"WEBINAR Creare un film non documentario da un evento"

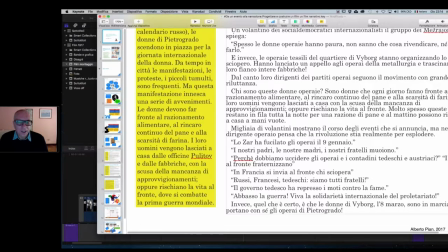3705s
Io non ho tradito nulla degli elementi storici e delle verità storiche oggettive, la documentazione, eccetera. Ma nonostante questo, nonostante la fedeltà che si può avere, restiamo nel campo della fiction. Sì, una grande passione ci vuole per essere originali nella stesura, certamente.
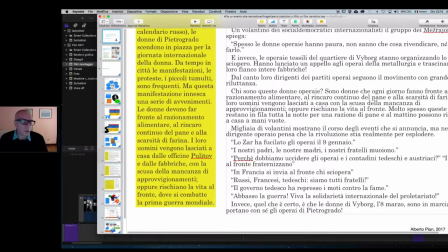3723s
Io magari ho la passione della storia, qualcun altro ce l'ha per la biologia, può raccontare storie straordinarie utilizzando lo stesso metodo. Ha un'anima, certo, la narrazione ha un'anima, e chiaramente questo lo dice Adriana,
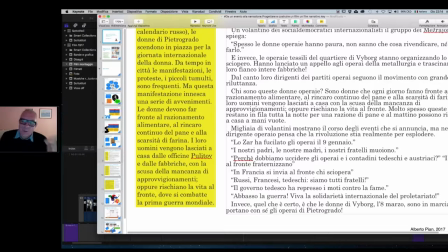3741s
assolutamente, è quest'anima, questa è la questione, è proprio l'anima che deve essere trasmessa all'interno.
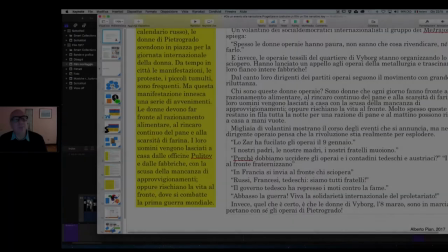3748s
Per questo dico che non può essere un lavoro scolastico. Se intraprendiamo una strada di questo genere con i nostri studenti,
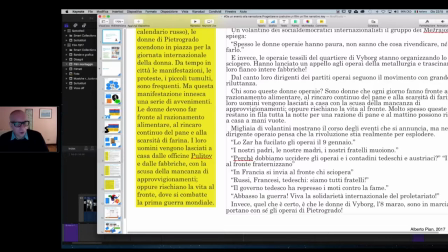3755s
cosa non impossibile, io dico solo che è complessa, non dico che è impossibile. Dobbiamo per prima cosa sgomberare veramente il campo dalla rigidità di tutte le strutture scolastiche, a cominciare dalla valutazione, dal farlo per un motivo,
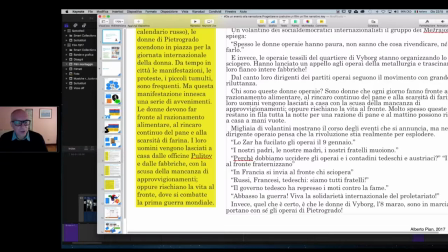3772s
dal farlo perché siamo all'interno della struttura scolastica, eccetera, eccetera, eccetera. Nel corso degli anni con i miei studenti abbiamo realizzato qualcosa come, credo, 500-600 film a carattere narrativo proprio di questo genere,
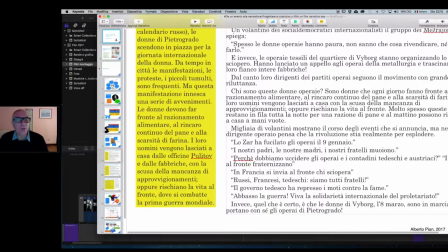3792s
molto brevi, si tratta di un minuto, due minuti, cose molto brevi, perché lavorando sulla brevità possiamo trasmettere loro tante cose di questo genere, li possiamo proprio far riflettere su, e sono state esperienze straordinarie.
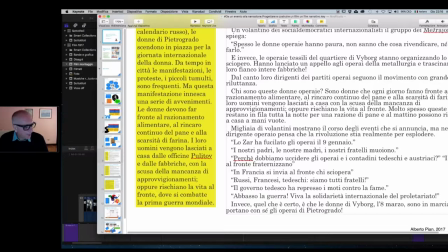3806s
Ecco, magari su questo sì, potremmo fare un webinar, allora ve le potrei anche mostrare e ci possiamo ragionare, però se non si capisce, diciamo, proprio la struttura con la quale noi lavoriamo, la metodologia di lavoro,
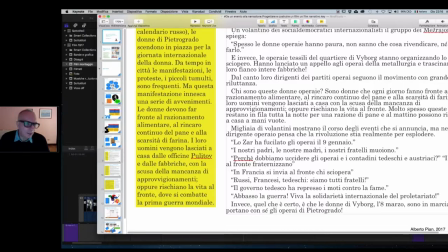3822s
non possiamo passare a come lavoriamo poi con altri, ecco, in questo caso. Paragonare a Ken Follett mi sembra un po' esagerato, ma comunque apprezzo comunque questi collegamenti a romanzi che avete letto, alle strutture, eccetera.
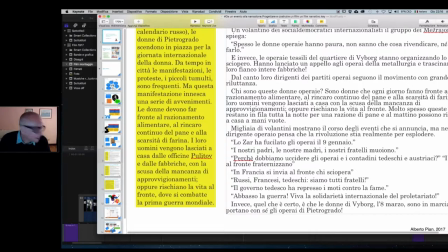3840s
Ken Follett poi è un grande da questo punto di vista, mescolando il racconto storico, eccetera. Ok, allora continuiamo adesso più rapidamente perché avete capito il meccanismo.
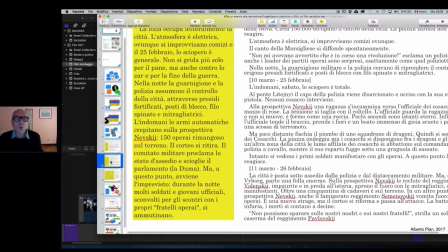3852s
Qui invece
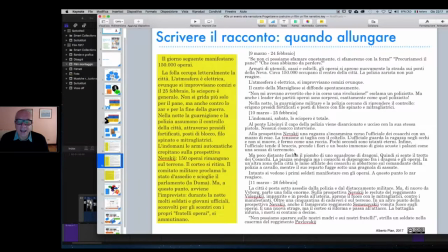3856s
scrive il racconto, appunto qui abbiamo dovuto allungare le cose, d'accordo, ma osservate, il canto della Marsigliese si diffonde spontaneamente, sarebbe stato
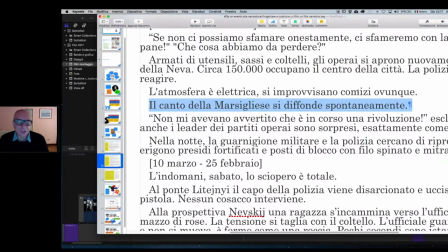3872s
semplice farvi ascoltare il canto della Marsigliese, ma non l'abbiamo fatto, perché avrebbe spezzato veramente la dinamica del racconto a un certo punto. Però lo si dice, perché qui siamo con un ritmo
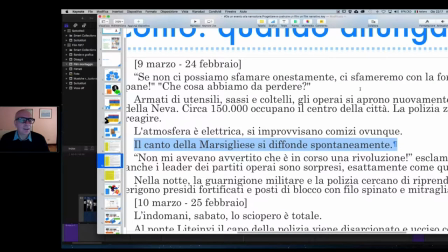3889s
molto sostenuto che viene sorretto anche da il discorso diretto.
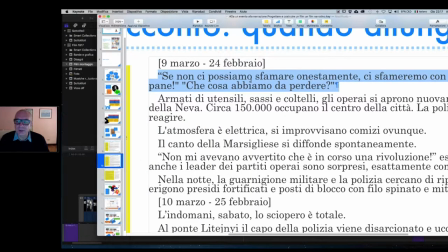3898s
Se non ci possiamo sfamare onestamente, ci sfameremo con la forza, procuriamoci il pane, che cosa abbiamo da perdere?
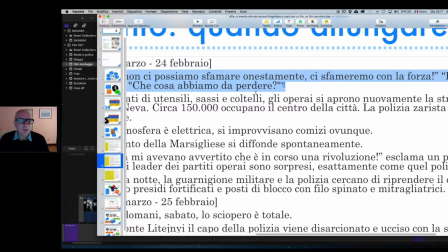3905s
Questa parte qua
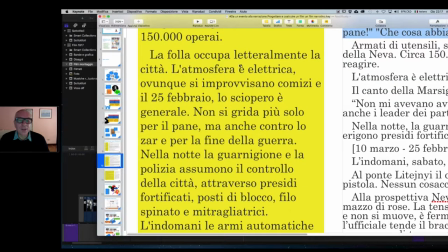3908s
si riferisce a questo, lo sciopero generale, non si grida più solo per il pane ma anche contro lo zar, la fine della guerra, eccetera.
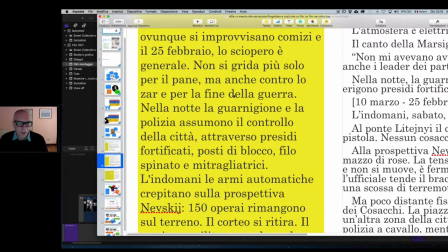3917s
Ci arriviamo però con calma a questo, perché qui c'è troppa roba insieme. D'altra parte, ripeto,
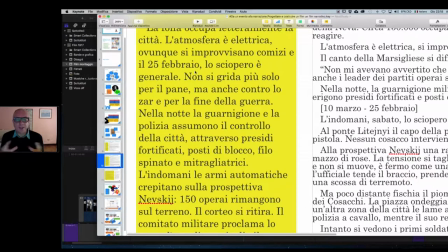3925s
andava fatta così questa scrittura, perché serviva proprio per stabilire che cosa avremmo voluto raccontare. E però racconto un'altra cosa, lo vedete com'è cambiato proprio radicalmente.
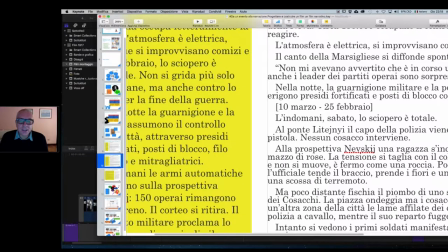3939s
E abbiamo inserito qui proprio,
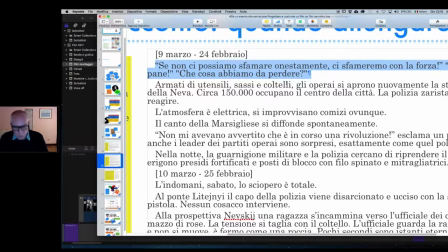3942s
abbiamo cominciato a inserire proprio il punto di vista dei soggetti che sono qui,
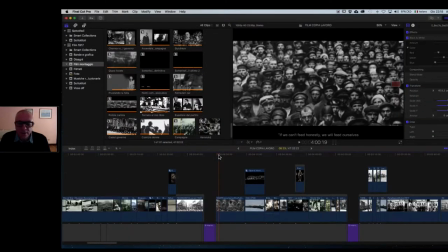3951s
esattamente qua.
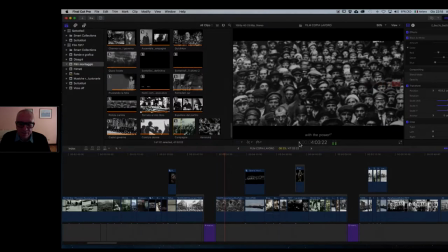3955s Se non ci possiamo sfamare onestamente, ci sfameremo con la forza!
Prima è stato quasi tutto in introduzione
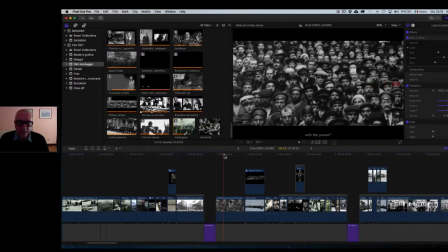3964s
alla massa anonima degli operai che a questo punto parla. E parla senza un'inquadratura, per esempio senza un primo piano o un primissimo piano dei volti o degli occhi di questi soldati. Perché? Perché qui li stiamo conoscendo.
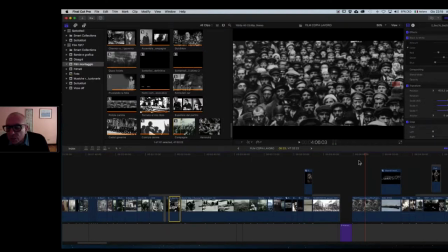3983s
Qui, se voi... siamo al minuto, a 4 minuti, al quarto minuto di film. Dopo 4 minuti noi conosciamo veramente la massa, l'abbiamo in fronte.
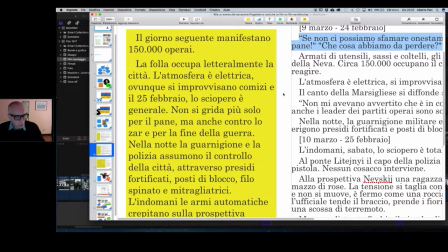3994s
Noi abbiamo ricavato che dai giornali, dalle documentazioni, dei verbali della polizia o delle riunioni dei partiti, che in quel momento lì la richiesta era il pane ed erano disposti a prenderselo con la forza.
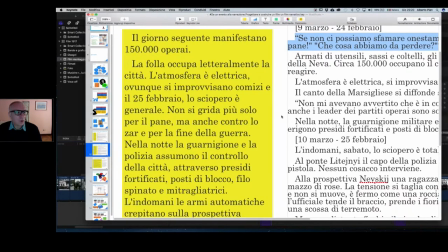4010s
Va bene, perché raccontarlo attraverso una voce extra diegetica, cioè fuori dalla narrazione,
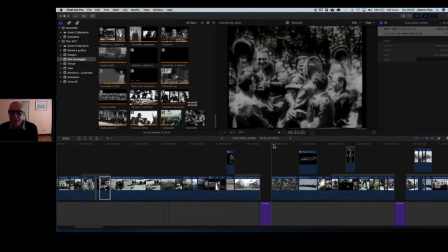4017s
e non quindi trovare le formule adatte affinché siano gli stessi operai a parlare?
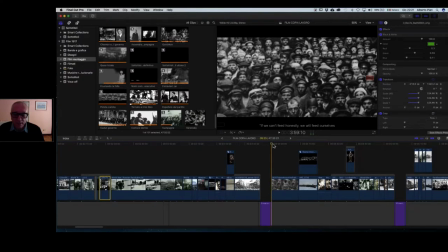4026s
Quindi ecco che abbiamo precisamente...
Se non ci possiamo sfamare onestamente, ci sfameremo con la forza!
Ok, invece
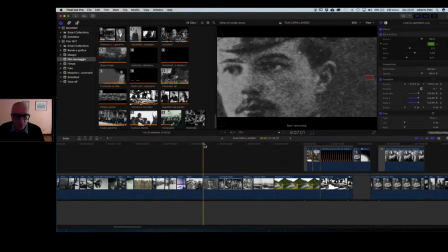4041s
più avanti, ecco qua per esempio, qui abbiamo una stessa
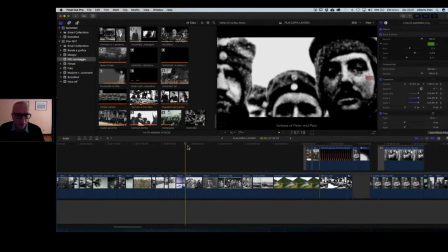4048s
dinamica, ma vedete, passiamo a un primo piano. Intanto, eccolo qua.
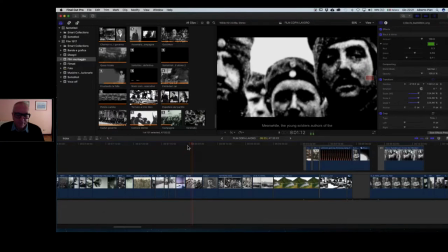4054s I giovani militari autori del massacro sulla prospettiva Nevsky, in preda al panico e ai morsi.
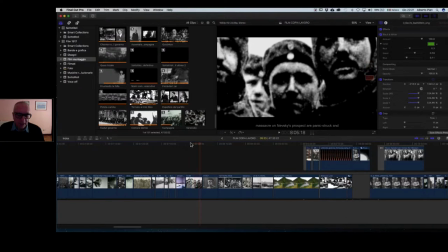4060s
Qui è la voce narrante, il voiceover che parla, presenta quello che sta succedendo con questi soldati e poi ecco la testimonianza diretta.
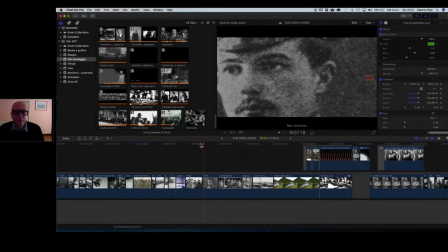4072s C'era mia madre.
E qui abbiamo un primissimo piano e si vede molto tagliato. E anche qui, se voi vedete l'immagine, ve la mostro nella sua interezza, guardate quanto l'abbiamo tagliata.
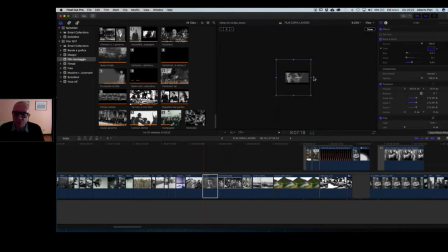4086s
Vedete l'immagine reale, tutta questa, noi abbiamo preso proprio questo. E guardate anche che cosa abbiamo fatto in questo caso. Perché ve la riporto alle sue dimensioni originali, eccola qua,
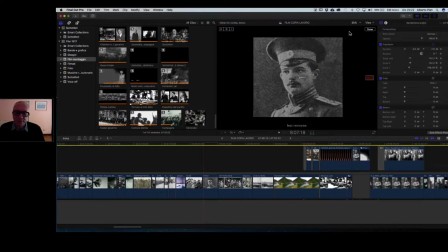4103s
questa sarebbe l'immagine, questa sarebbe la fotografia che abbiamo utilizzato.
C'era mia madre tra i dimostranti.
Ma vedete, noi non è male, non sta male come soluzione, attenzione, non dico che è sbagliato,
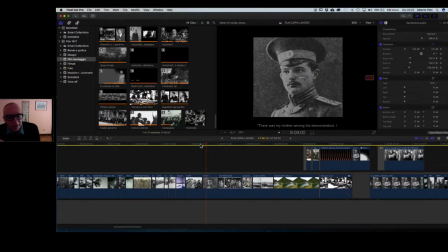4121s
tra l'altro non pensate che tutto quello che io dica abbia una valenza di negativo positivo, no? Poi magari lo dico con una certa enfasi perché credo ovviamente nelle cose di cui parlo, però non c'è mai un giudizio,
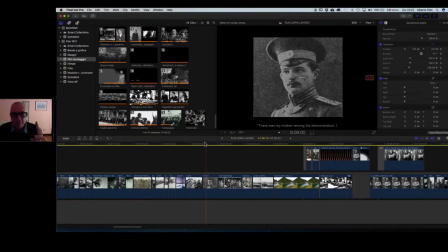4137s
cioè anche questa soluzione è una buona soluzione, ma dobbiamo restare fermamente ancorati al nostro proposito, e il nostro proposito è raccontare la storia, non documentare, e questo passaggio è un passaggio da documentario.
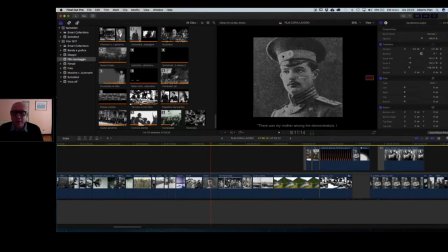4153s
Abbiamo l'immagine integrale, non è una rappresentazione cinematografica in 16 noni dell'immagine, perché lo vedete è un formato quadrato, non è neanche un 4 terzi, è un formato quadrato, e chiaramente qui il racconto
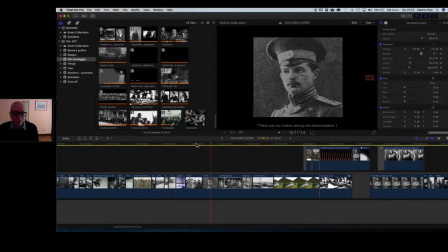4172s
sarebbe scivolato dalla storia alla documentazione, e invece guardate così, l'abbiamo spostato sulla sinistra,